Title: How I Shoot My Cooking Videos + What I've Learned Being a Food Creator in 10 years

I think that bad audio, it's hard to listen to. It hurts the ears. And you can tell the difference when we go back and forth between my iPhone, which doesn't really have great audio, and it's picking up all of this atmosphere, versus like this, being mic'd with a wireless mic. Doesn't this sound so much better? You just don't get all of that tinny atmosphere because it's directional audio and it's just picking up the sound of my voice. And I just think it will add a certain level of professionalism to your videos. And it's also really easy to use, which was super important for me. See, and then it has a little card, and the card fits in this recorder, and it's going to record all of my audio. And then when it comes time to edit, I sync the camera with me talking with this little card.
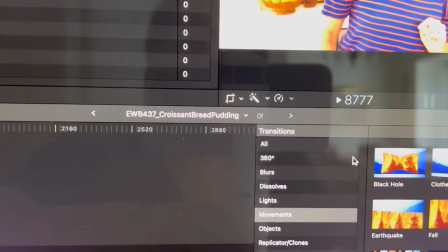You sync the 2 clips in your edit program, and it'll sync the audio and make it sound so much better than the camera mic. And then I do like to tape the microphone under my shirt, so I use something that's not too clingy. I never like to see the microphone. I know, that's just me. There are a lot of YouTubers where they see the microphone and it's fine. So I would just say whatever's easier for you, do that. So I use this tape. This is medical grade tape, you know, like the kind that they tape if you get like blood drawn, but it works really good on the skin. So when you have to tape it to your skin, it's not gonna hurt and it stays on. Okay, excuse me for a minute, but it's gonna go under my shirt, taped about right here. It's perfect. There. And you might wanna check it just to make sure it doesn't slide down, but that usually should be okay for one food demo. Now, here is the thing to know. And I made a spectacular snafu one time. See right here where it says line in, and then there's a little thing with the headphones. You wanna make sure that this goes into line in, not the headphones. That is if you had headphones and you wanted to kind of listen to it. The problem is if you put it on the headphones, which is I did that one time, I recorded the entire video with no audio. I will never do that again. So sometimes the bad mistakes are the good mistakes because they teach you. So to never be afraid of a mistake. You will make them, but if it's a teachable moment, you'll be grateful. So there we go. Okay, and then this is gonna go in my pocket. See, just like this. Goes in the pocket.
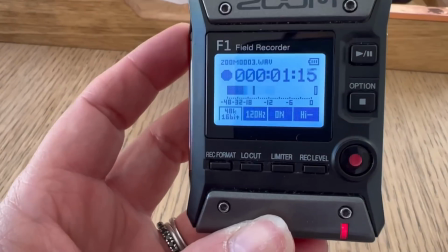Okay, good to go. Testing, testing, okay. So you can see those numbers are moving.
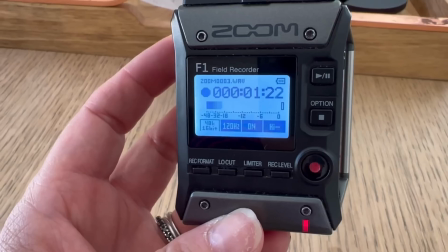That means it's rolling. Always good to test that the numbers are moving. The other thing I like to do is put this little switch on hold.
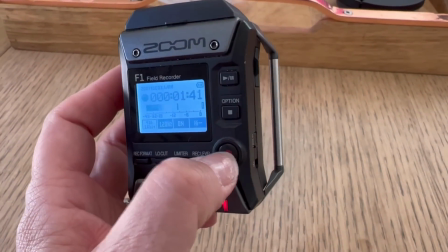That means if it's rolling and by accident, if you hit this little button, it's not gonna cut it.
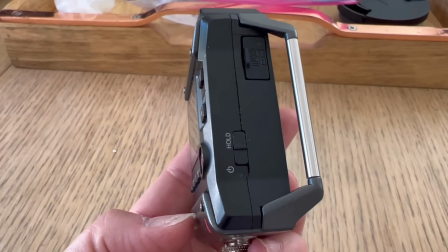See, it says hold. That's just a nice little safety mechanism. Okay, I got both cameras set up.
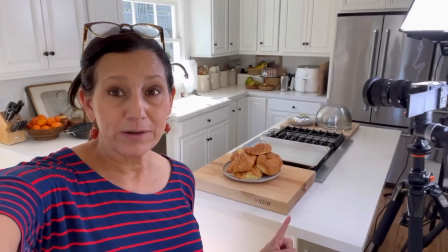I've got my lights set up. I've got my food in my scene. I've got my audio on.
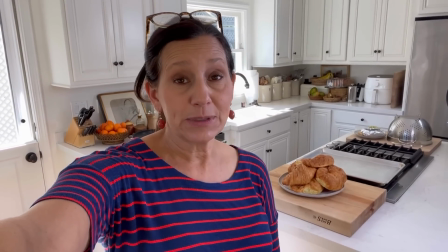I am ready to go. The only thing I need to do is set up my ingredients and probably powder my nose.
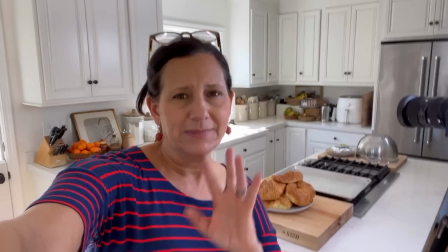Get ready.
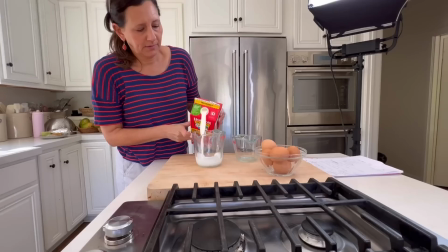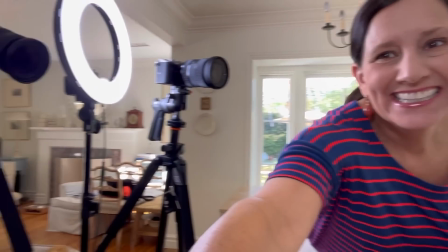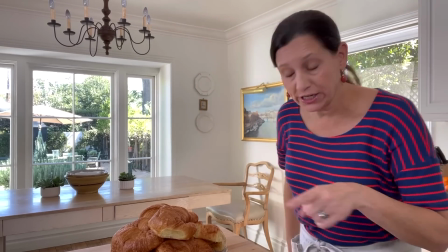That's rolling. Make sure your audio is rolling. I'm gonna turn that on.
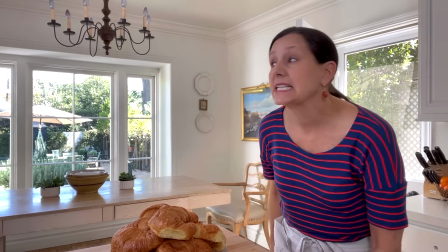Just one of my biggest pieces of advice is get everything rolling at the same time.
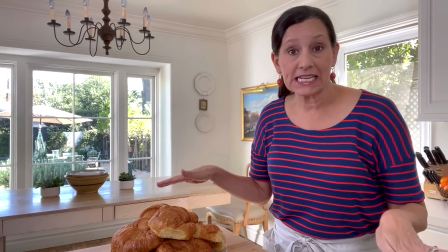If something cuts, a camera or audio, everything cuts. It's just gonna make your editing so much easier.
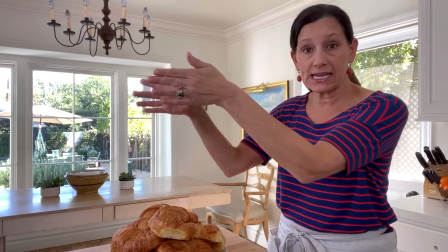Because then clip 1 with the cameras is always gonna match the audio clip 1.
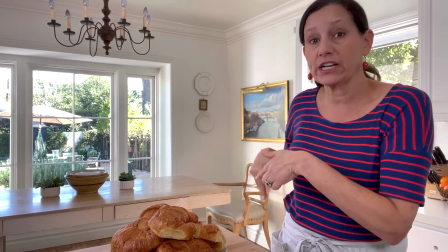If you cut the cameras and don't cut the audio, or cut the audio and don't cut the cameras, your editing will be a nightmare.
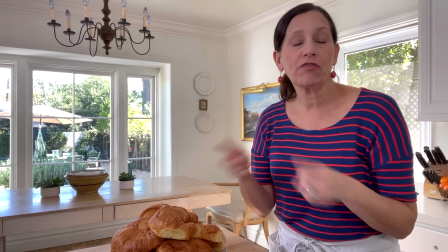So just one for all for one. If you cut everybody.
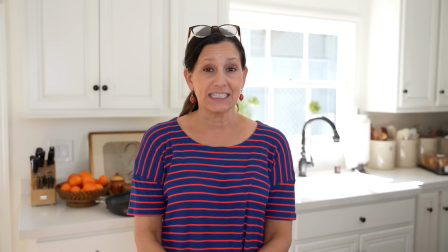Okay, so let me just show you how big of a difference the light makes. So see, I have the ring light on now, and see how it's sort of filling my face?
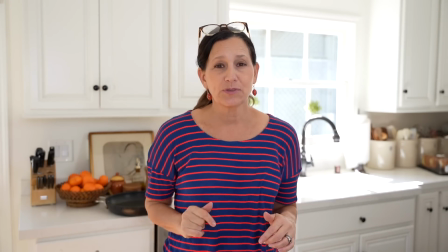Watch what happens when I turn it off.
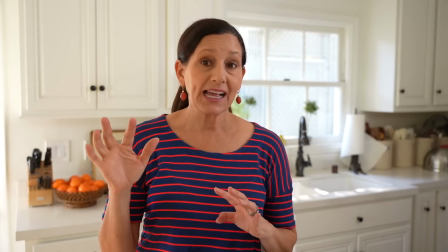See how much darker that is? It's more natural looking. I love the look of the natural light, but it will not stay this way.
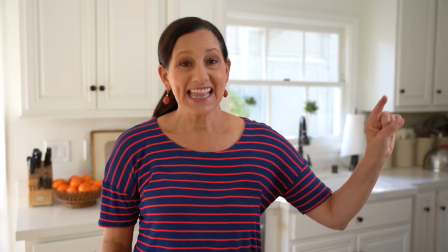It's just better to have a little bit of a fill. And then this light, if I get rid of the big one in the corner, this is what happens.
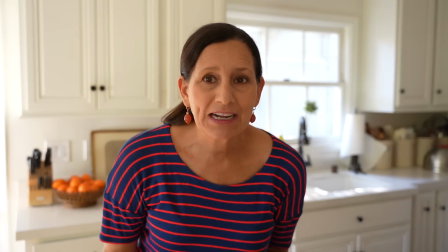See, now we're really dark and gloomy. I don't know. I go back and forth. Sometimes I think this looks really nice and natural.